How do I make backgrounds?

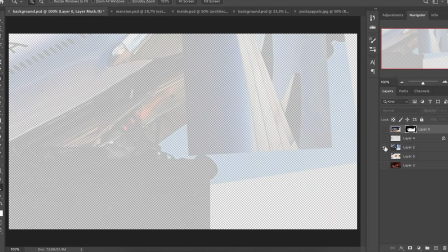(4:07)
I found a stock photo of an airplane because airplanes are difficult to draw.
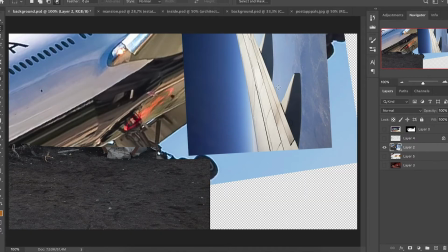(4:12)
The rubble, some free stock photos that I used as a reference.
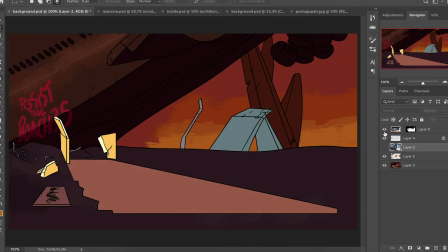(4:17)
A little bit of texture goes a long way, and it really works very well because it sets the atmosphere.
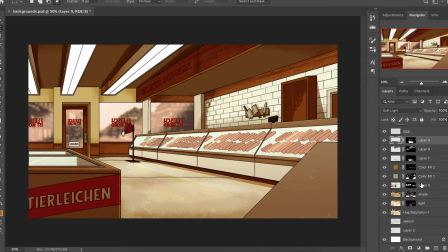(4:22)
The original background, the original Sossageman short, so I knew that if I would put like half a day into the background, it would save me time in the animation because there would just be so much to see, and it would already feel so lively because I really wanted the character to feel grounded in the world, a world that made sense. So I took a lot of reference material, which helped a lot already. But I made sure to think about the relationship of Sossageman to the world.
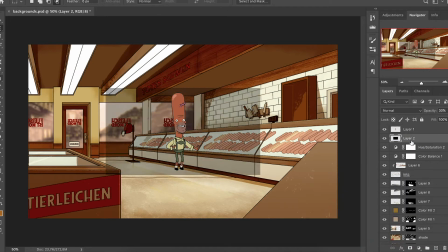(4:48)
So I made sure he was in the scene as well. This is also like the end resolution of the thing.
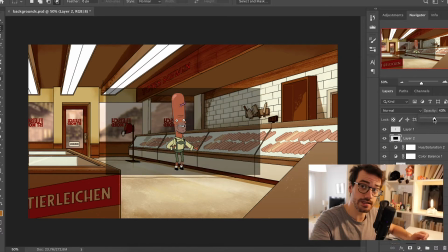(4:54)
So I knew that this part of the thing had to look pleasant by itself, and everything beyond it, it matters, but it matters less because you won't see it as much and as long. This is the part that we're going to be focusing on constantly.
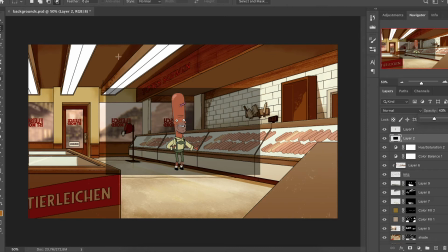(5:07)
That's why this is in here. Like the roof is pretty bare. All these foreground elements kind of suck, honestly, but it doesn't matter.
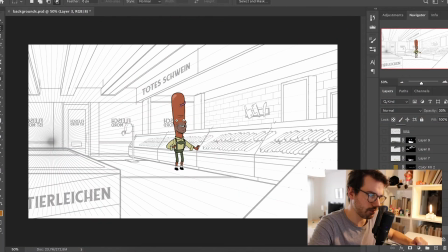(5:14)
Again, I started off with a 1-point perspective, a pretty extreme one. I had the character in here the entire time to keep track of his relationship to the environment.
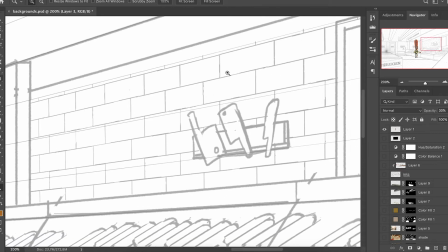(5:24)
As you can see, I just probably found a brick texture online and slapped it over it, so I didn't have to deal with that.
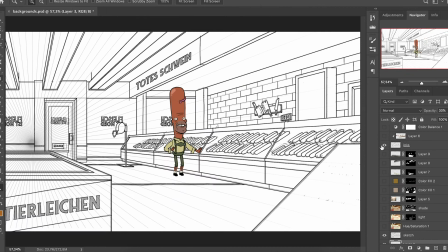(5:31)
Just as a reference for the sketch, I used something somebody else already did. Then I slapped on some simple inks, but because of the detail, it already looks super alive.
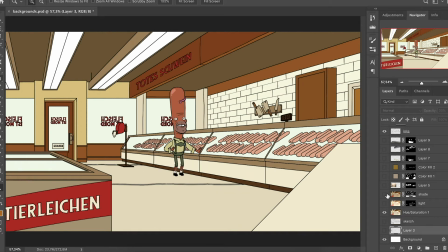(5:40)
Flat colors. I think I probably started with the shadow, so what I sometimes often do, copy the
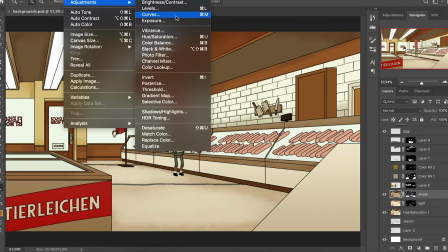(5:47)
basic color layer, and I go to adjustment, hue, saturation, and I just make it darker and often a little bit more saturated.
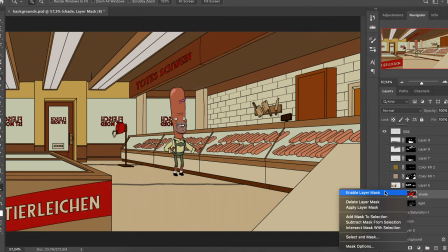(5:56)
Completely black first, and then I mask out the places where I want to have the shadow, or mask in. I don't know how you would say that, but and add some white.
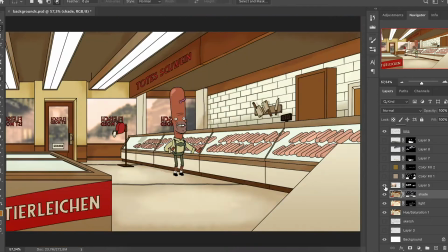(6:05)
And then everything is already shaded in a blurred, royalty-free photograph.
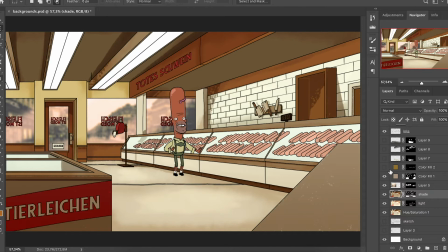(6:11)
For the background, I added some extra shadow with just a solid color set to multiply.
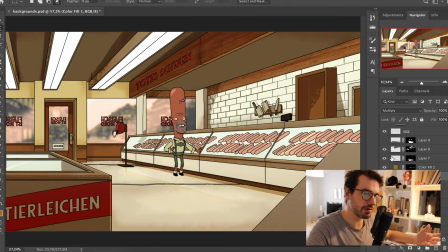(6:17)
Some reflection of this textures that I found just to give it a little bit more light. And then you don't have to draw all the details. For some styles, I know it's fun to do, but I'm lazy. I don't want to draw the wood grain, but I still want you to feel like there is wood grain.
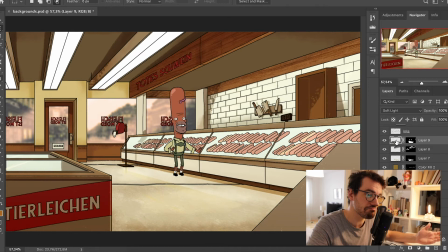(6:32)
So I just find some texture and just mess with it. That's how the first background is.
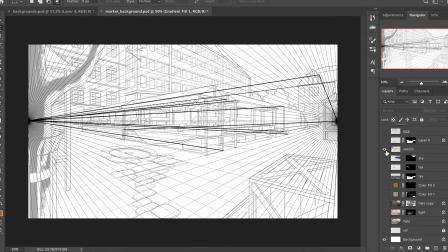(6:38)
I started again with perspective, did a little sketch. You can see that something's gonna happen with the ground here.
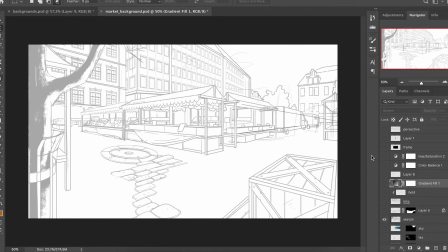(6:45)
Again, I always use very heavy foreground elements and background elements to try to create that.
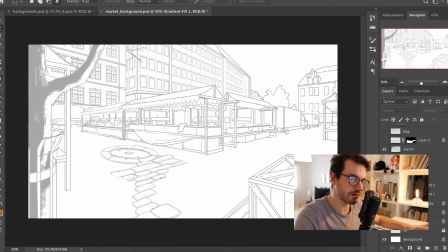(6:52)
Even though I'm very lazy and I don't like spending a lot of time with it, spending more time on a background like this saves me time animating in this case because it's already fun to look at. So you don't need to also make the animation fun to look at. Of course, if you are not lazy and you are capable and you want to have more happen in the animation, you can do it. I'm just showing you my lazy way of doing it and how I can get away with doing very little.
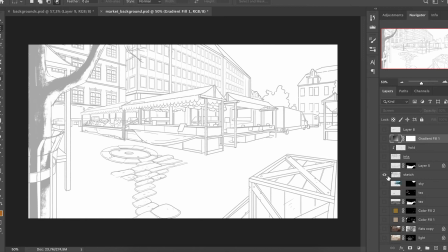(7:19)
And that's by investing my time wisely, I think. I had troubles with the ground at some point.
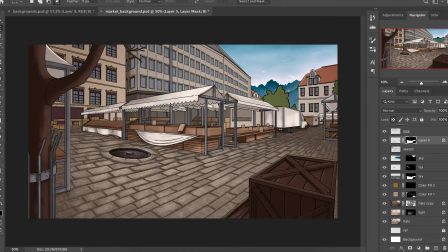(7:26)
I did that on a separate layer. Flat colors. Found a royalty-free photograph of the sky. Look, that's beautiful. But it doesn't fade in quite the way I want to have it fade in.
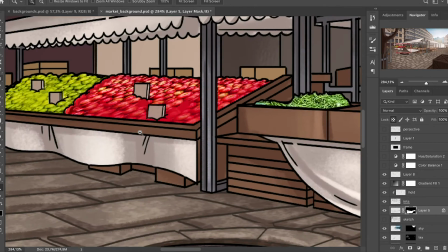(7:40)
So what I did was add a little bit of a gradient on top of it. Some royalty-free photographs of different type of food. It all fades into each other very nicely. The details in the background really make a world feel real and alive.
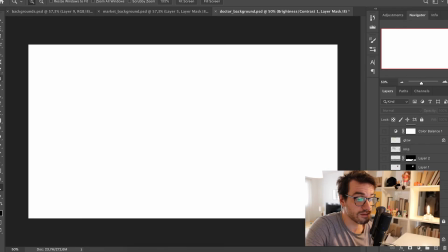(7:53)
And I'm not good at backgrounds. I'm not great at it. Something I struggle with. So sometimes stuff like this happens where I really try to sketch out.
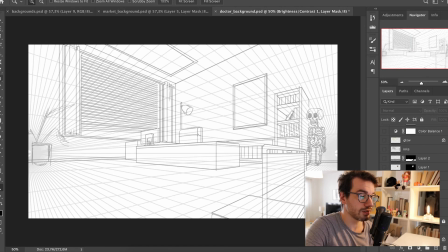(8:01)
I'm like, okay, there's the grid, there's the sketch. It feels pretty good. Gonna be blend there, blah, blah, blah. And then I get going. I ink it, flat colors.
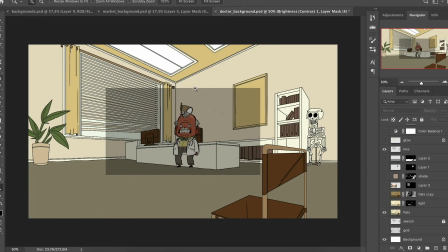(8:12)
It's probably gonna be fine. And it just didn't feel right. Might be personal. You might be looking at this right now and think like, oh, you're crazy. This is a perfectly fine background. It just didn't feel right for me. So what I did was I copied all of these. I copied all these layers and then I blurred it and I put a mask on top of it. And this already feels way more like there is a deliberate choice. So that's also one of the things, right? So one of the things that things in general feel good is specificness and deliberateness.
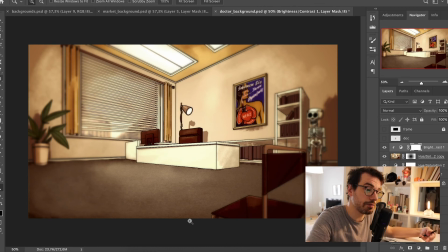(8:42)
So now I think it looks nice because it looks a little bit more deliberate. The grid, the sketch on the grid. I messed up the floor. But it's all right. There's a separate layer for the floor.
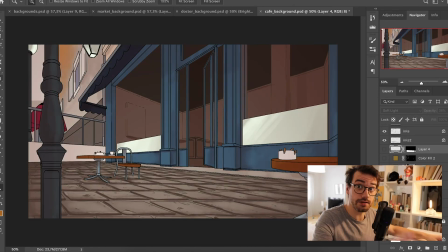(8:54)
Flat colors, shade. Just copied the flat color layer, made it a little darker.
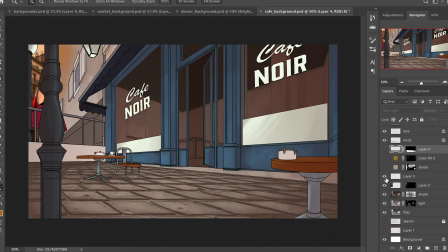(8:59)
Royalty-free photo on the far background. Added some details. Brown elements really pop out.
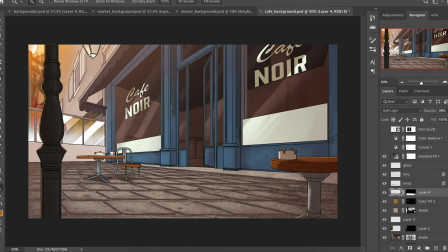(9:05)
I do this. Texture, separate thing for that glass. Gradient with the foreground element masked out.
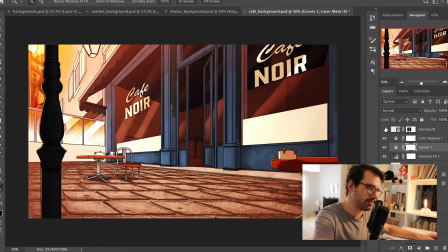(9:12)
Nice. I like this. This is one of maybe one of my favorite backgrounds.
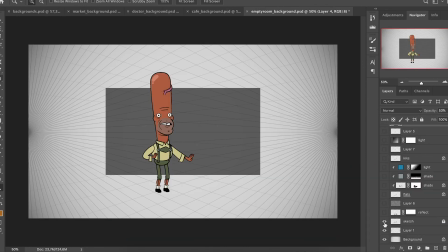(9:16)
The perspective, the sketch, the inks, flat colors.
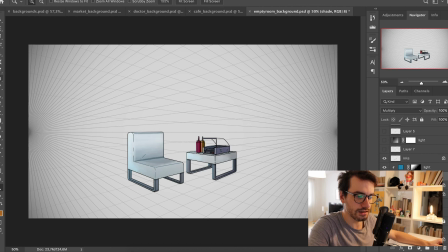(9:22)
I used a single color layer. I also did a little bit with the shade where I did the darker thing, just to give it a little bit texture. Like it just looks a little. I think it's easier to have a bit of a textured shading if you do it that way.
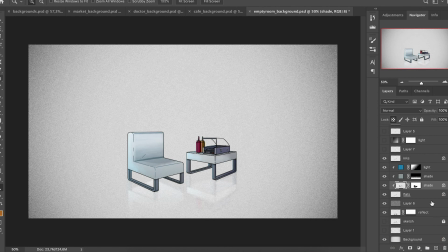(9:35)
Noise in the background. Some reflection. I just copied this and flipped it and blurred it, and then I added like an overlay.
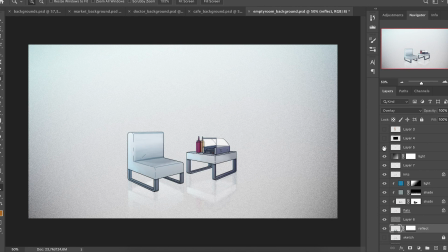(9:44)
Nothing fancy. Oh, this is a reference image. References make things easier as well. Okay, so yeah, that's kind of how I put together my lazy backgrounds. I don't feel like this was clear at all.